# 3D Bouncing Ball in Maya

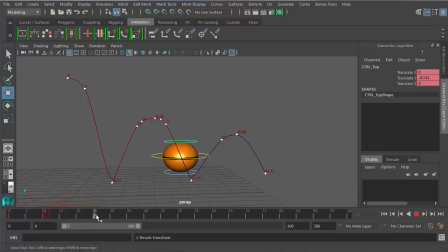And I can do that here too.
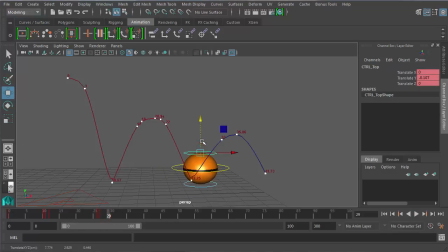So now as it drops, it's a little fast. You don't really get to see it, so I'm going to stretch that out a little bit, make this frame go further away, so maybe it's stretched for two frames here.
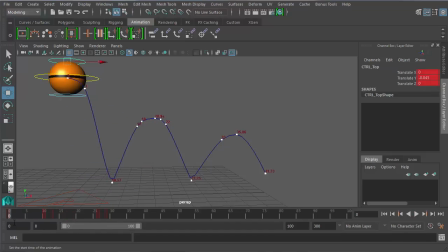And also what I can do is, it falls, if I stretch it in the direction it's falling, it's going to make it look like it's going faster. We're trying to replicate the idea of motion blur that happens when you film fast actions with a camera. So I'm going to click on this bottom one here, this bottom controller, set a new keyframe at zero, and as it falls,
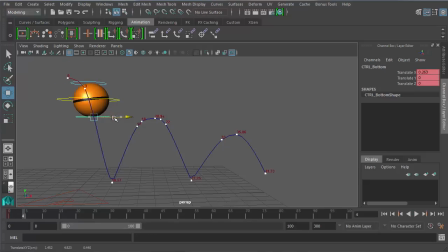I'm going to have it kind of point towards the direction it's falling and stretch out a little bit. And as it falls faster, if I stretch it more,
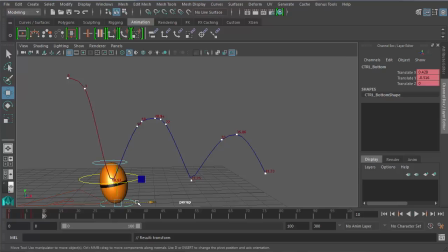and then here I'll unsquish it. So that'll give it a little more personality.
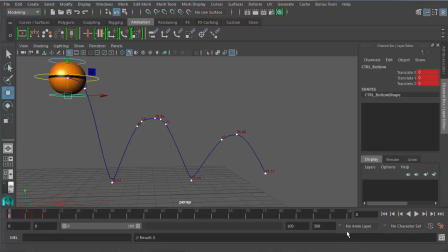I'm trying to exaggerate this because that is what gives inanimate objects and animated characters personality and allure. So now when I play this, it's starting to feel a lot better.
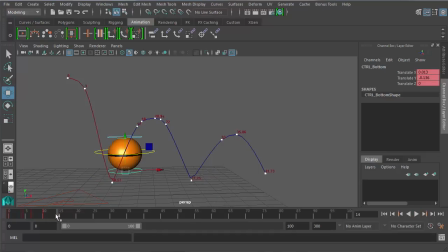Now same thing up here, I want it to, as it bounces up here, I'm going to go back to the top handle and maybe send it just this way slightly. And stretch it out a little bit, not as much because it's not going as fast.
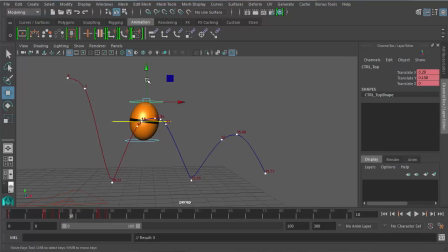And then when it reaches the top here, we're going to level it back out. And then as it starts to fall again, I'm going to go back to the bottom one.
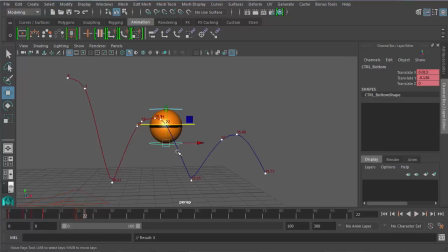Maybe set a key right here before so that it doesn't start stretching all the way back.
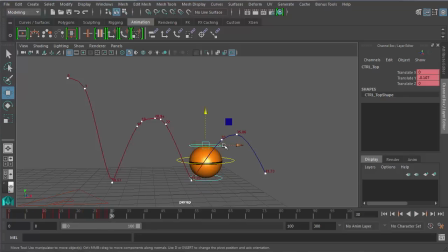And so every new thing that I add to this is going to enrich my animation. I don't want to scrimp on these kinds of details because that's what really makes it look like an animation at all, honestly, is all of this stuff. Without it, it just isn't the same.
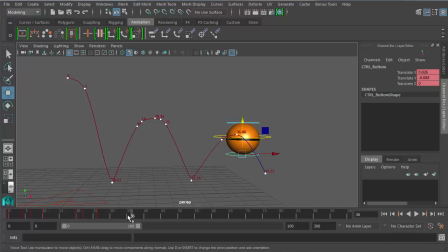So I'm going to go back to my bottom one, set a key there before the action happens. It's a good idea to set keys like directly before something, so that the change doesn't go back to, if I hadn't done that, it would start stretching in this direction all the way back at frame 25, which is not what I wanted.
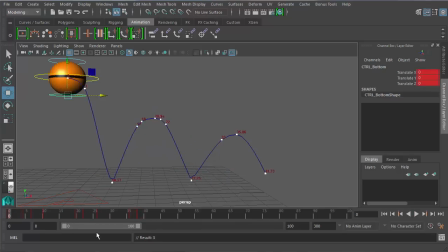So now when I watch it, might be a little too much there. I can always go back and adjust it a little bit, so I think I want less stretch here.
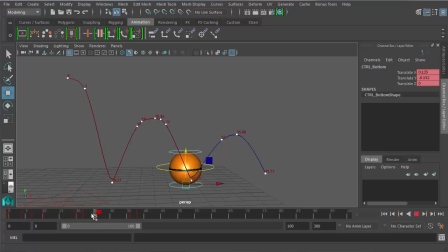But that's the process of animation. Oh, and I didn't hit S. That's the other thing too, is when you make a change, make sure you press S or it's not recording your change, and that is not good. And so as I go through this, I can keep refining it more.
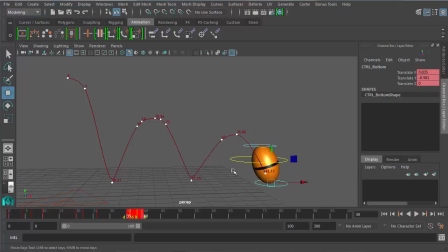I'd probably want to make this one a little faster, so I can even come back here to the controller handle, grab these, drag them a little closer together until I get it looking the way that I want.